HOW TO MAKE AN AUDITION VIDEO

Hi, I'm Richard Knight and this is how you do an audition video for VETA.
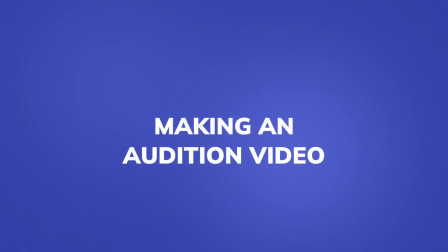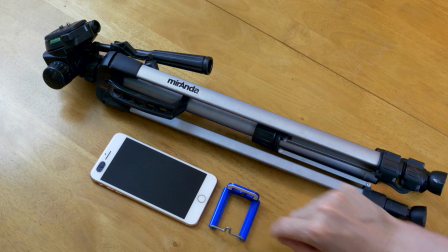[0:12]
Okay, let's do it. You will need a smartphone, a tripod and a smartphone adapter.
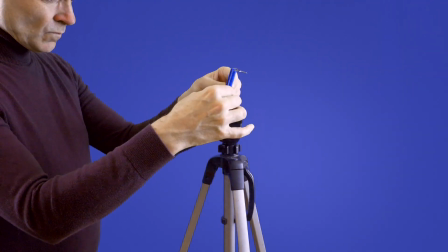[0:21]
Connect and screw in the smartphone adapter to the tripod.
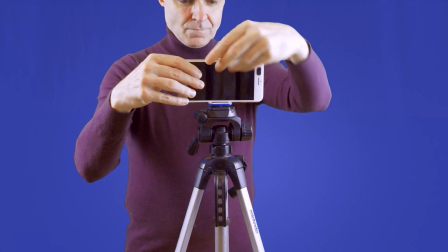[0:26]
Now attach the phone.
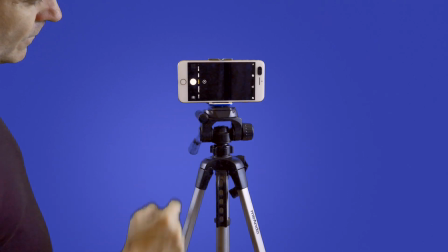[0:29]
If there is no one there to film you, switch your smartphone camera to front-facing camera.
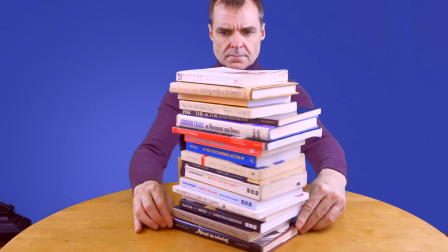[0:36]
If you don't have a tripod, use some books to balance your phone.
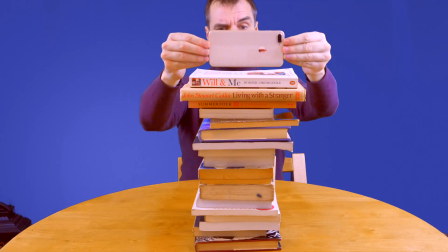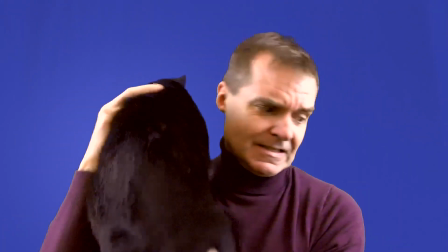[0:47]
Eliminate any possible distractions. We just want to see you.
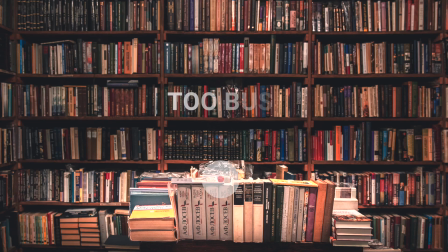[0:53]
Make sure you film in front of a blank background. We don't want to see a busy one, as it's very distracting.
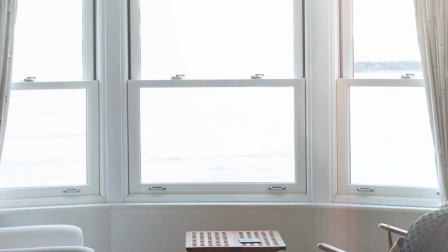[1:01]
Make sure the room isn't too dark. You can film in front of a window, or you can use a lamp.
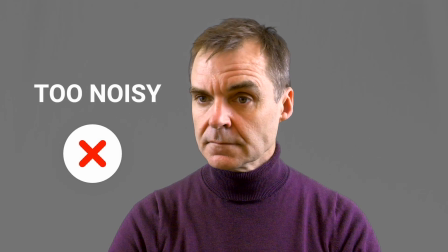[1:09]
Make sure when you're filming, there isn't any distracting background noises.
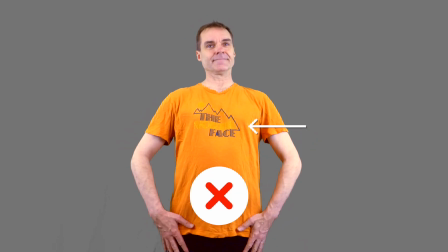[1:20]
Make sure you're not wearing something which has writing on it. This pattern is too distracting.
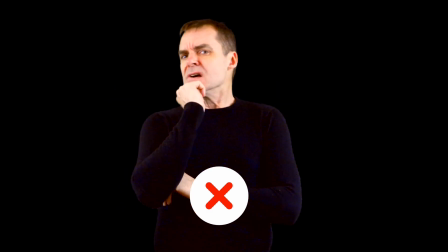[1:27]
Black is too dark. You can disappear into the background. Ah, perfect.
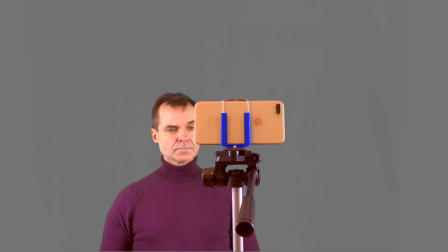[1:33]
Set up your camera so it's at eye level.
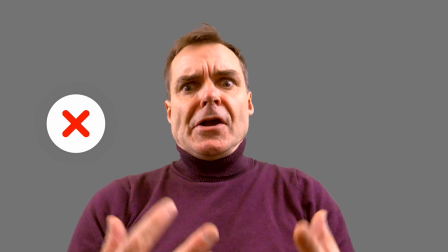[1:37]
Make sure the camera isn't looking down, or it's looking up, or we just see your head.
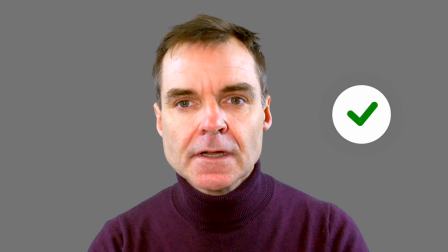[1:46]
Set the camera at eye level with the light in front of your face, just off center.
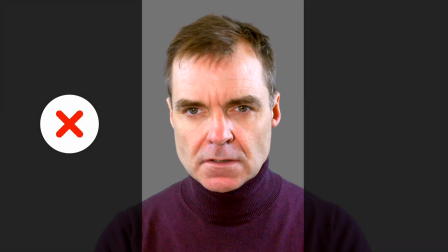[1:59]
Make sure you set your camera for horizontal framing and not vertical.
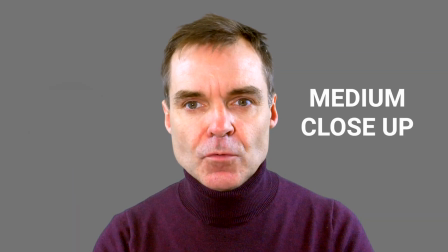[2:05]
You want to do a medium close-up shot.
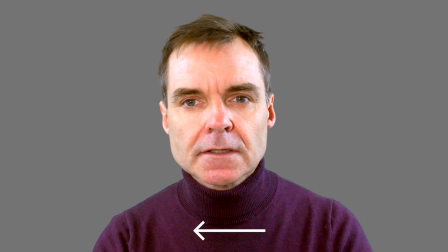[2:08]
That means we see the top of your head and the frame cuts at the bottom across your chest.
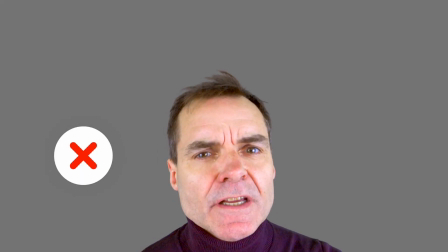[2:19]
When you're giving your monologue, don't look directly into the lens.
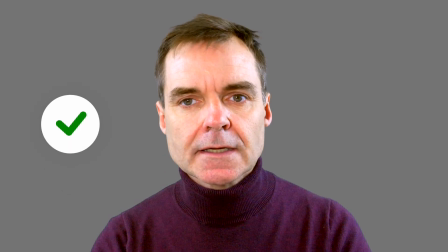[2:25]
Look just past it, either on the left or the right.
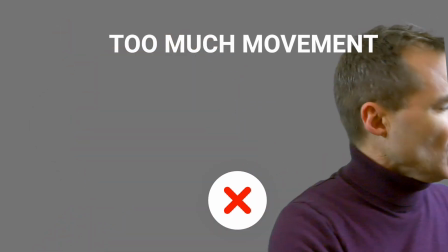[2:30]
Make sure you don't make too many big movements. Big movements are very distracting.
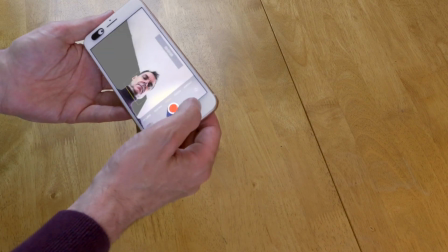[2:38]
After giving your monologue, check your phone and play back the video.
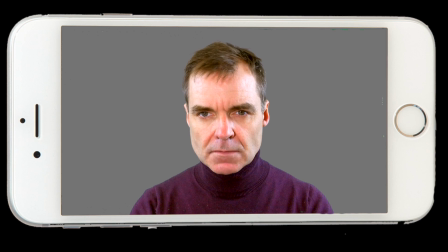[2:44]
See if everything is okay. And then do another take.
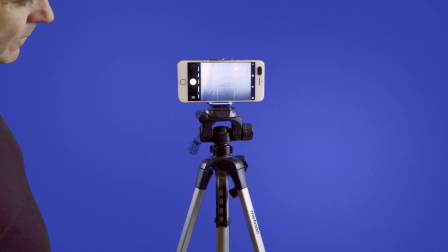[2:49]
Do no more than 10 takes, and then pick the best one.
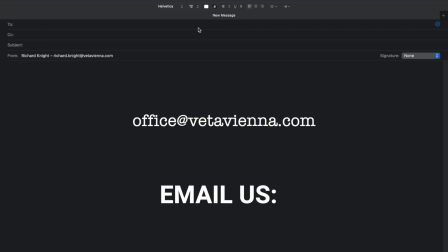[2:58]
If the video file is no bigger than 20 megabytes, you can email it to us.
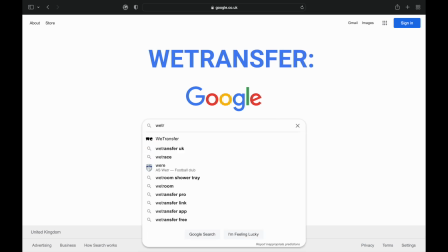[3:04]
If it is bigger, you can send it to us via WeTransfer. That's a free website.
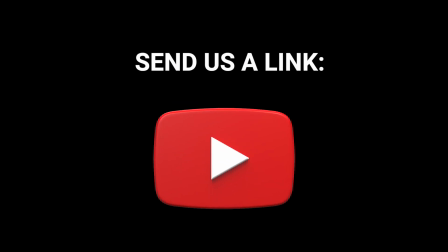[3:12]
Or you could upload it to a YouTube link, and you could send us the link. That's it, you're done. Send off the video and we look forward to seeing your audition.